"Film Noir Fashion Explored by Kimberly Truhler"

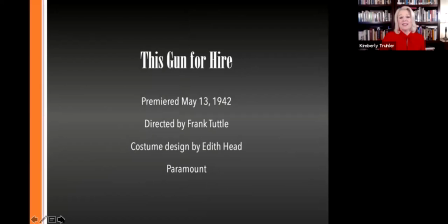1438s
This Gun for Hire costume design by Edith Head. Edith Head is a complete enigma.
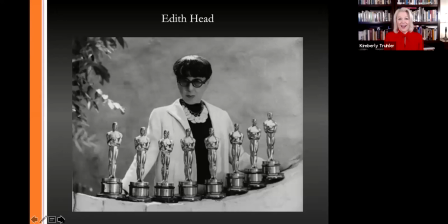1446s
Now I did a event at the National Arts Club with my good friend Suze Klaassen who is here today who embodies Edith Head. So you know a lot of her backstory already. Eight Academy Awards, 35 nominations,
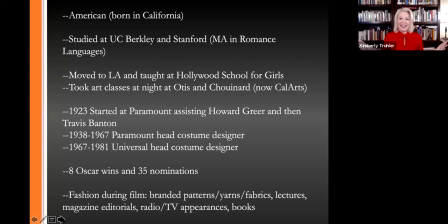1465s
a complete enigma amongst costume designers then and now because she had no fashion experience whatsoever. Basically learned on the job from two of the best teachers she could ask for,
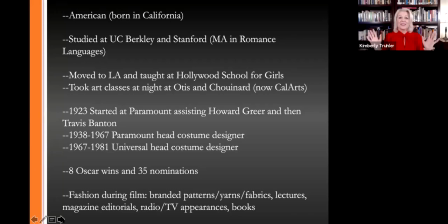1480s
Howard Greer and Travis Banton who were just these super talented couturiers but Edith became hugely influential in fashion probably best known for her work on
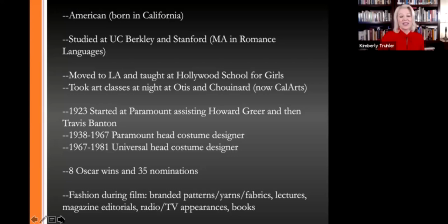1494s
Hitchcock pictures like Rear Window and To Catch a Thief but she is also
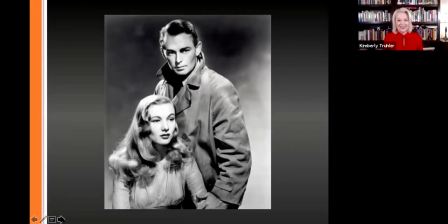1500s
known for establishing the style of Veronica Lake And so I love being able to share this story. This movie is the first pairing of another great on-screen film noir couple, Alan Ladd and Veronica Lake.
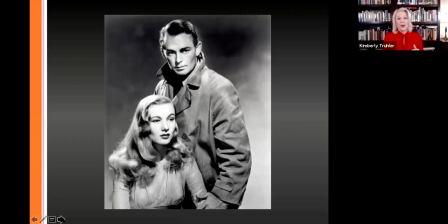1518s
Though her romantic lead is Robert Preston in this and they figured out real quick that these two had great chemistry and in this same year paired them again in The Glass Key and then The Blue Dahlia in 1946.
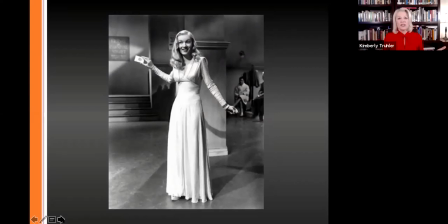1535s
This movie, though Edith had already helped establish her style in movies like Sullivan's Travels, this movie really shows the template for Veronica Lake's style moving forward.
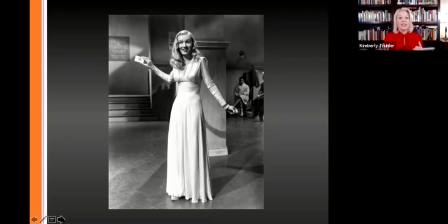1549s
This dress includes all the tricks that edith employed long sleeve floor length both to elongate her but also to hide those huge platform heels an open neckline to keep the neck long the ruching around the bust and then that
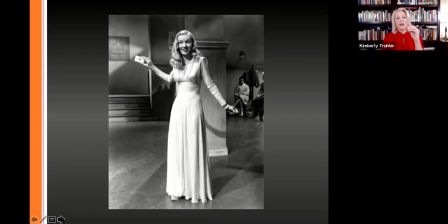1569s
molded torso everything works to stretch her out because she was only four foot
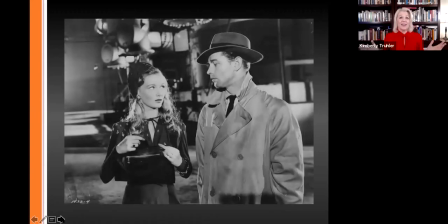1575s
eleven she was the tiniest actress, tiniest adult, Edith said, that she had ever worked with. And even when she's wearing dresses like this keyhole dress,
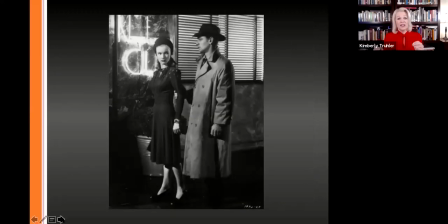1588s
she's still employing a lot of the same tricks to elongate her. You can see it in the open neck, the molded bodice, and even her skirts on her dresses are just a little bit longer.
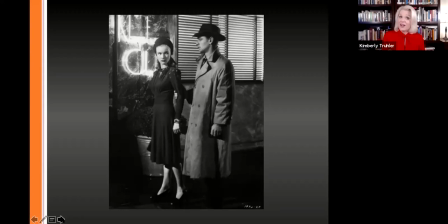1603s
It should be noted that I discuss Alan Ladd's style as well, and he has a lot of the same tricks. You'll notice that his trench coats are a little bit longer than everybody. His sleeves are a little bit longer because he was only five foot six.
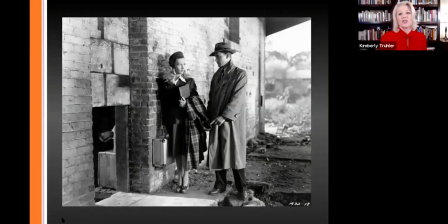1619s
So it's one of the reasons that they were such a great on-screen couple visually, as well as the chemistry and then monochromatic keeping things
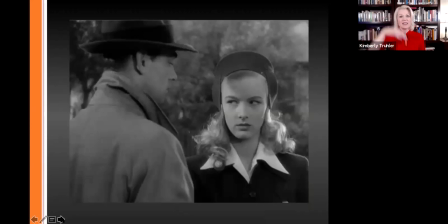1630s
we've all learned this from fashion keep things in the same color family and it helps make you seem leaner and taller in addition even her hats so at the time if you think of Casablanca Ingrid Bergman's horizontal brim hat or Betty Davis and now Voyager,
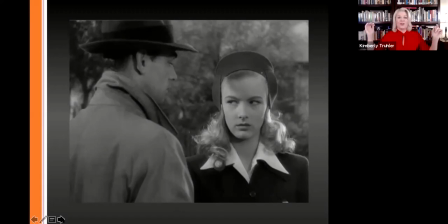1650s
her horizontal brim hat. Veronica's have vertical detail, and that's, again, to make her seem taller on screen.
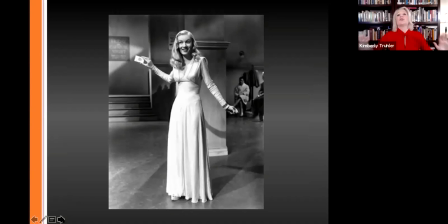1661s
The cinema connections are vast, so I have tried to edit it down here as best I could.
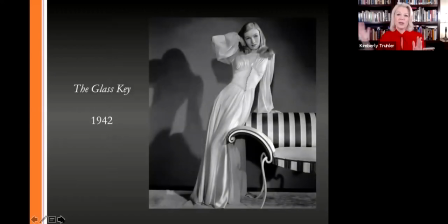1670s
Again, this movie is really what started out her style, and so you can see in the same year the glass key came out and how many of those components are also included in this robe